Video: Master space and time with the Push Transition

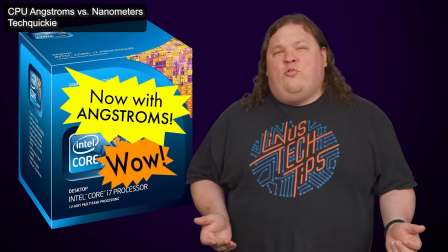[4:09]
Just add a push transition to the head or tail of those clips, and they'll just animate themselves in or out.
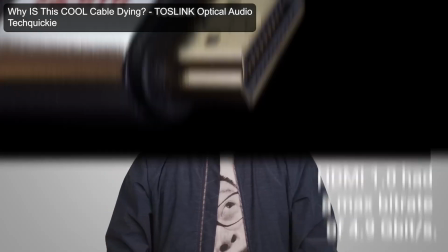[4:16]
No keyframing required.
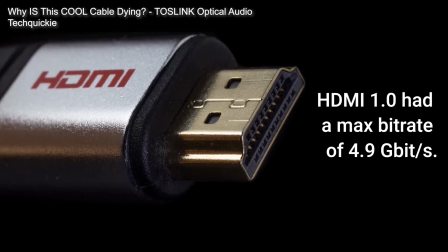[4:17]
Though I often like to add a bit of subtle motion or rotation to an object, so it's not just sitting there completely unmoving, because that's kind of boring.
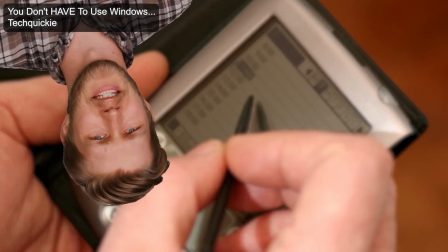[4:26]
Though sometimes I'd still animate stuff manually when the push transition didn't have what I needed, such as in this beautiful moment.
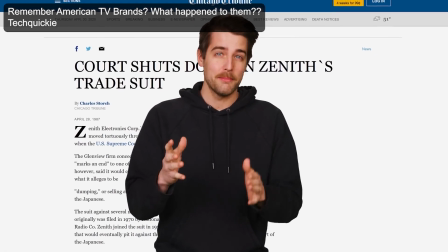[4:34] And the litigation dragged on for over a decade, but Zenith ultimately lost anyways.
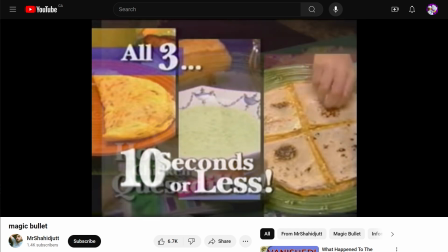[4:42]
I've also seen push transitions used to bring in cropped video elements, like this dumb infomercial, or this moment from Captain Disillusion.
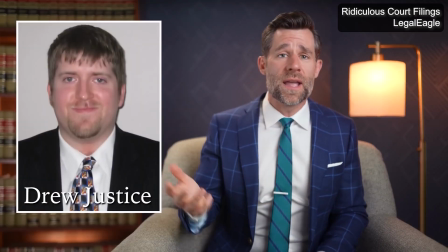[4:50]
I've used it to go back and forth between two different things, always keeping their relative locations consistent.
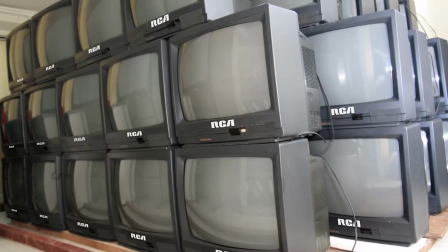[4:57]
The film impact push has optional, customizable overshoot and bounce animations, which I've used to great effect,
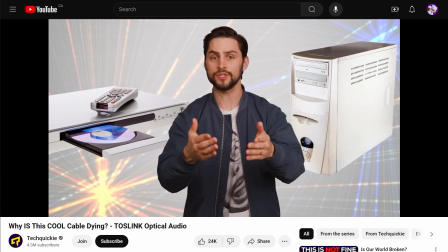[5:05]
and I once used the overshoot animation plus a ridiculous spring sound effect to do this.
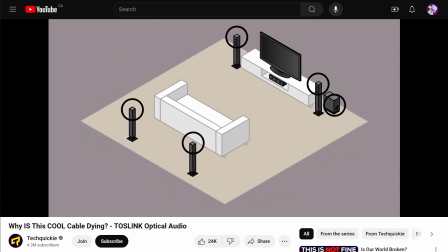[5:12] One cable. So if you had a 5.1 surround setup for Because I was feeling silly.
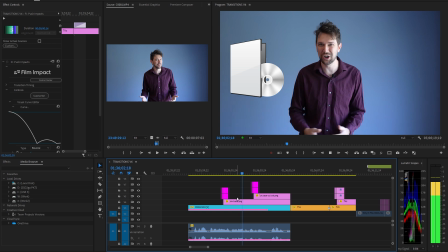[5:17]
The Buncho layer style push transitions don't allow you to do this stuff,
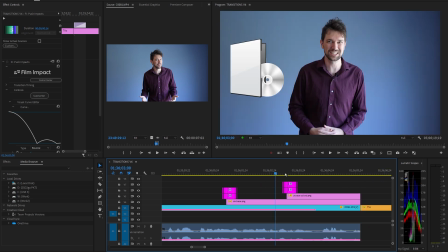[5:22]
because they cannot be used on single clips, and always affect everything underneath themselves.
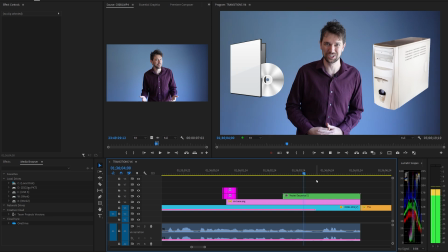[5:30]
I tried nesting to get around that, but it does not work. So maybe you can start to see why I don't like these Buncho layer style transitions, but they do have their place and I will talk about them later.
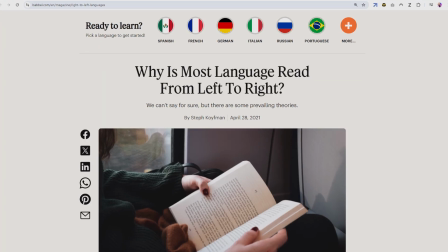[5:42]
Now, let's talk about time. Most languages are written from left to right, then top to bottom.
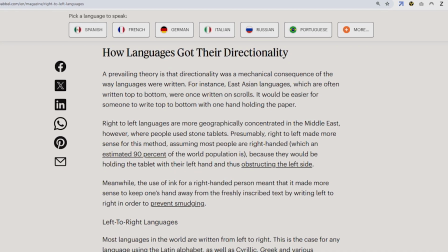[5:49]
This is probably because most people are right-handed,
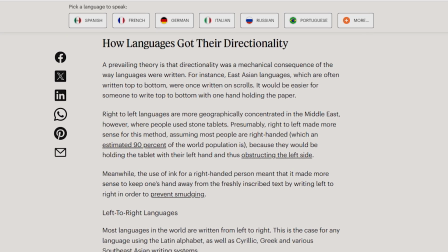[5:53]
and you generally don't want your hand to immediately obscure the thing you're writing.
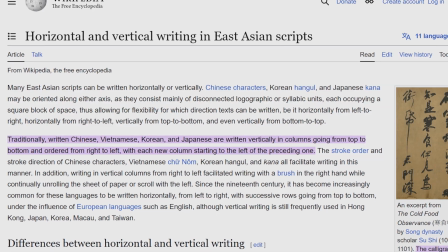[5:58]
There are some exceptions to this, like traditional East Asian script and the Kuk Tayor,
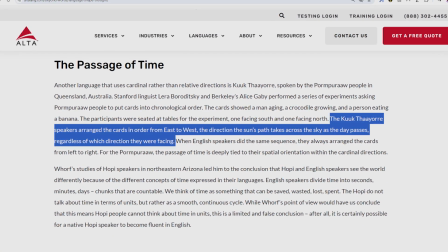[6:04]
who perceive time as flowing from east to west.
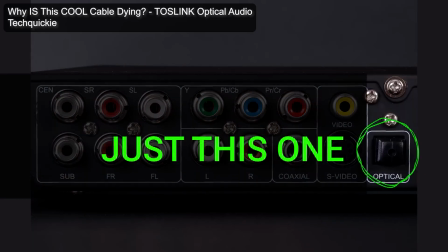[6:07]
But I'm making videos for people who can speak and read English, which goes from left to right.
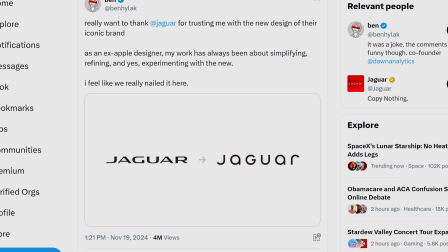[6:14]
And it's not just reading. This cultural association of right means forward in time goes really deep.
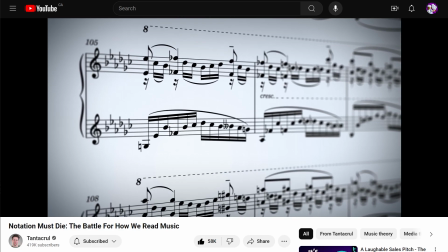[6:21]
Western musical notation is read left to right. Time on a graph is always shown from left to right.
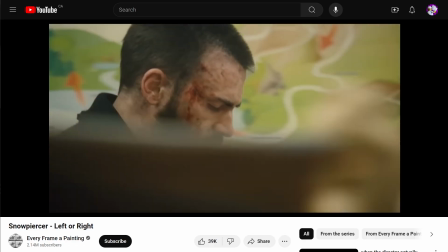[6:28]
Premiere's timeline moves left to right. The entire film of Snowpiercer uses right to mean forward.
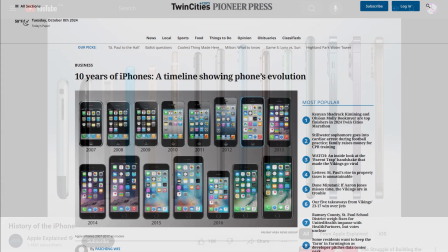[6:34]
When you arrange products in order of age, it should be oldest on the left, newest on the right.
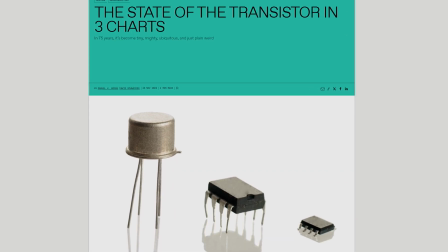[6:40]
When you take a photo of transistor sizes through history, you will tend to arrange them from left to right.
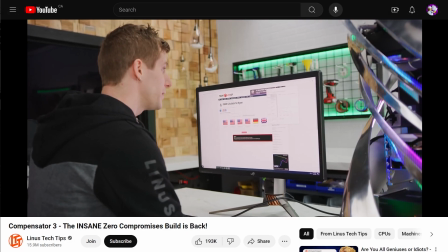[6:47]
Knowing all this, if I want to very explicitly show that time has passed, I will use a push to the left,
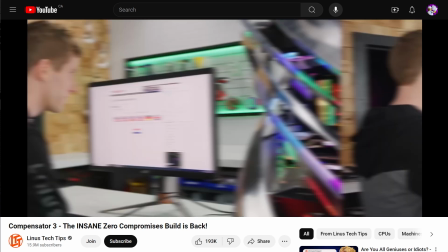[6:56]
because a left push simulates the viewer traveling to the right, which is forward in time.
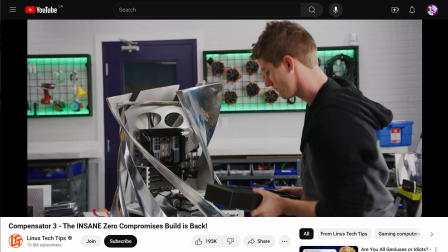[7:03]
So the direction of the push is opposite to the direction of travel through time. Get it?
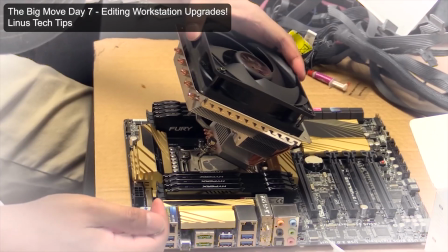[7:08]
This also means that a push right will simulate the viewer moving to the left, which is backwards in time.
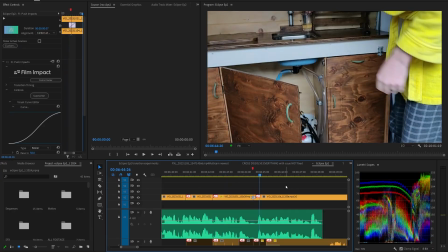[7:17]
So here I used a push left to jump forward a few days to when this foot pump had unfrozen.
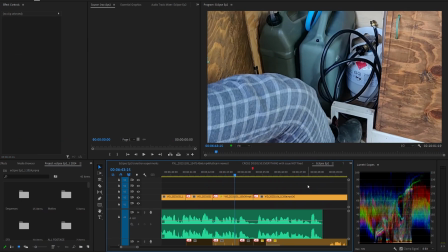[7:24]
A straight cut does not really work because those are used within the same scene,
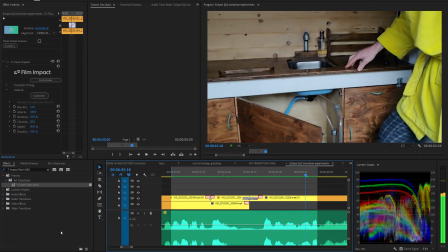[7:28]
and an exposure flash does work, but I just think a left push works better.
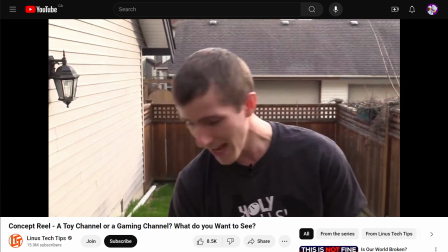[7:33]
In this old video, I only had footage of Linus talking about using this bug salt gun outside,
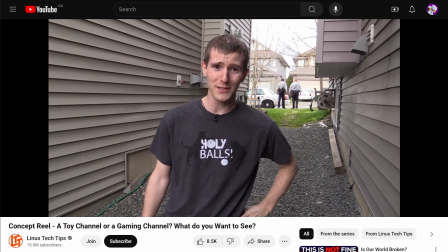[7:40]
and then some footage of police officers who stopped him, but I had no footage of the actual police encounter.
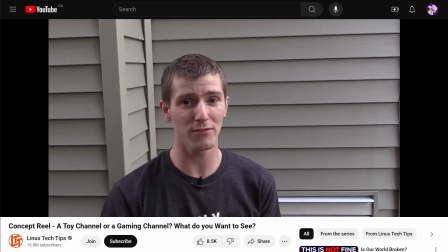[7:47]
I'm still proud of my solution, which was to use a simple push left, accompanied with a siren sound effect.
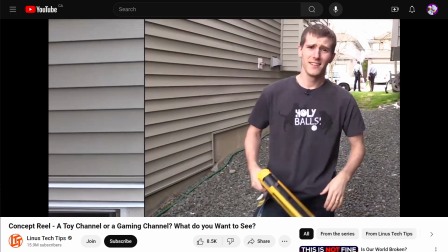[7:53] So let's see if we can find some bugs to hunt, shall we? So our fly hunting expedition got cut a little short.
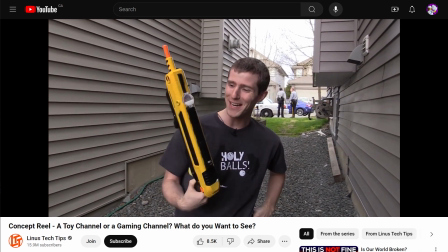[7:59]
It's worth noting at this point that I learned to use the push transition in this way from watching Malcolm in the Middle back in the 90s.
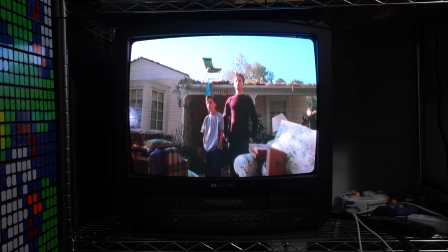[8:07]
They often used a very short whip pan with a whoosh sound effect to separate different scenes.
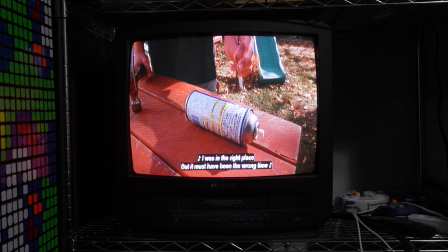[8:14]
It's not technically a push transition, which would look like this.